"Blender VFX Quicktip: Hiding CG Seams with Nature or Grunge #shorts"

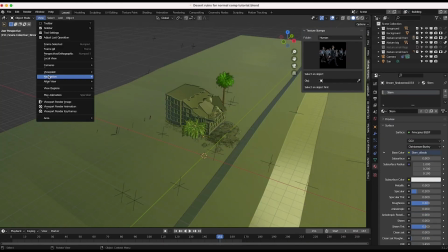0s
Alright guys, so a common issue when you're trying to integrate CG into your live action shot is how to hide the scene between the CG element and the live action shot.
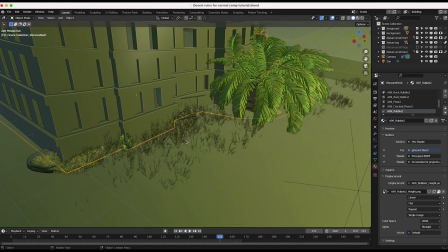7s
And there are a lot of ways to do this.
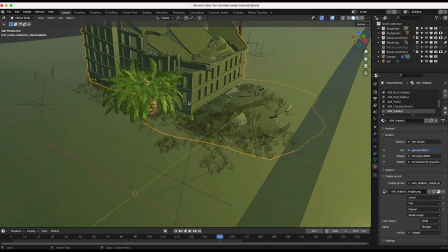9s
Of course, if your element is sitting on your live action shot, you want to use a shadow pass and make sure that the lighting of that element is matching the live action shot as well.
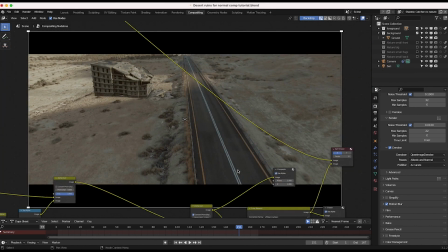17s
But let's say you get a fairly close composite lighting and color correction wise, and you just want another way to blend in that seam. This technique is one way you can do that. I've been working on this set extension here, and as you can see, we're using one of our City Builder 3D add-on assets and adding it into our shot, but you'll notice that there's obviously this seam here that is very noticeable,
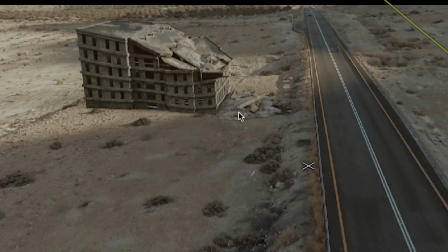36s
and there are some things I could do here with just color correction to blend it into the shot obviously, and perhaps I could maybe just darken this portion of the 3D asset. But rather than adjusting the 3D model itself, one thing you can do is actually composite in some other CG elements that
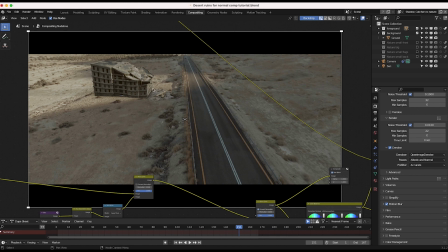50s
are similar to the environment that you're adding your asset to that sort of overlay on the seam where the CG element meets the live action.
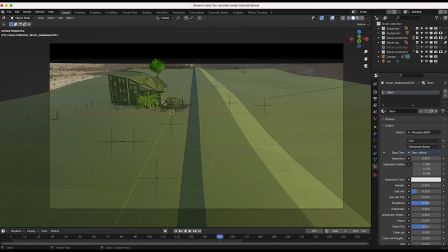57s
So as you can see here, if I go to layout mode,
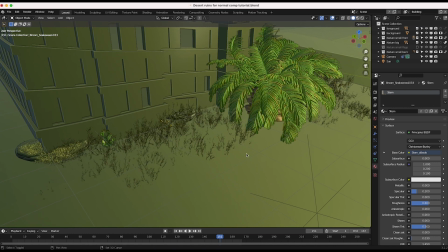59s
I've actually added some grass and other 3D nature assets right on the seam where our building meets the ground of our live action shot.
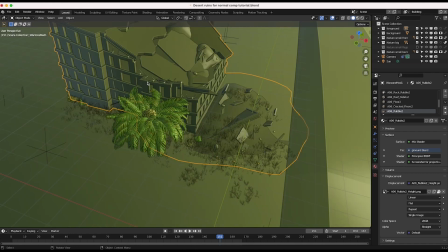68s
And this sort of acts to blend the main element into the live action shot as well. And this also helps integrate the CG element into the environment that you're adding it to,
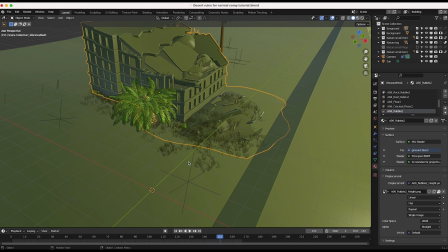76s
simply because it's likely that this sort of growth of nature would happen in this specific example with this kind of derelict building and such.
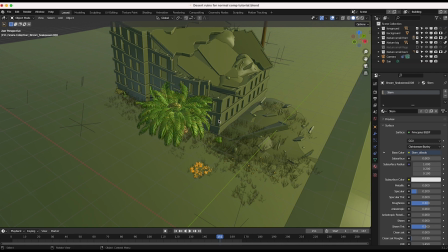83s
And for these nature assets, I've just used the Nasarga Light add-on. We do have a nature creature bundle including this Nasarga Light add-on, as well as our Spider-Fi. So that is available on Blender Market if you're looking for a deal.
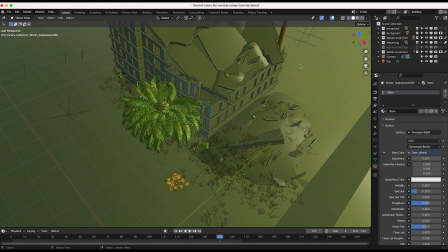93s
But anyway, if I render these new nature elements out on a separate view layer and actually composite these nature elements into the scene,
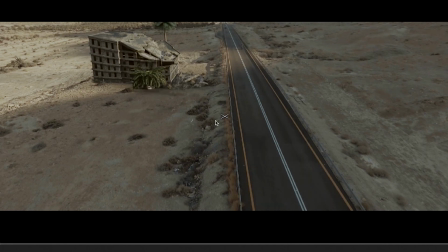101s
we'll get something like this,
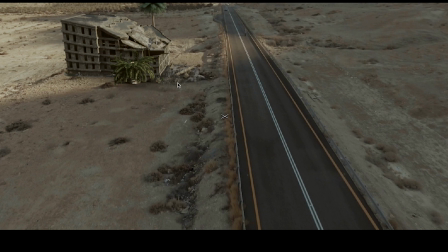103s
where you can actually see that the seam where the CG meets the live action shot is a lot less noticeable due to adding these nature
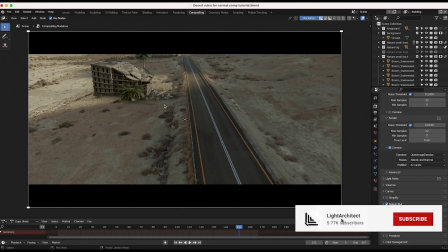110s
elements that just blend everything together very nicely.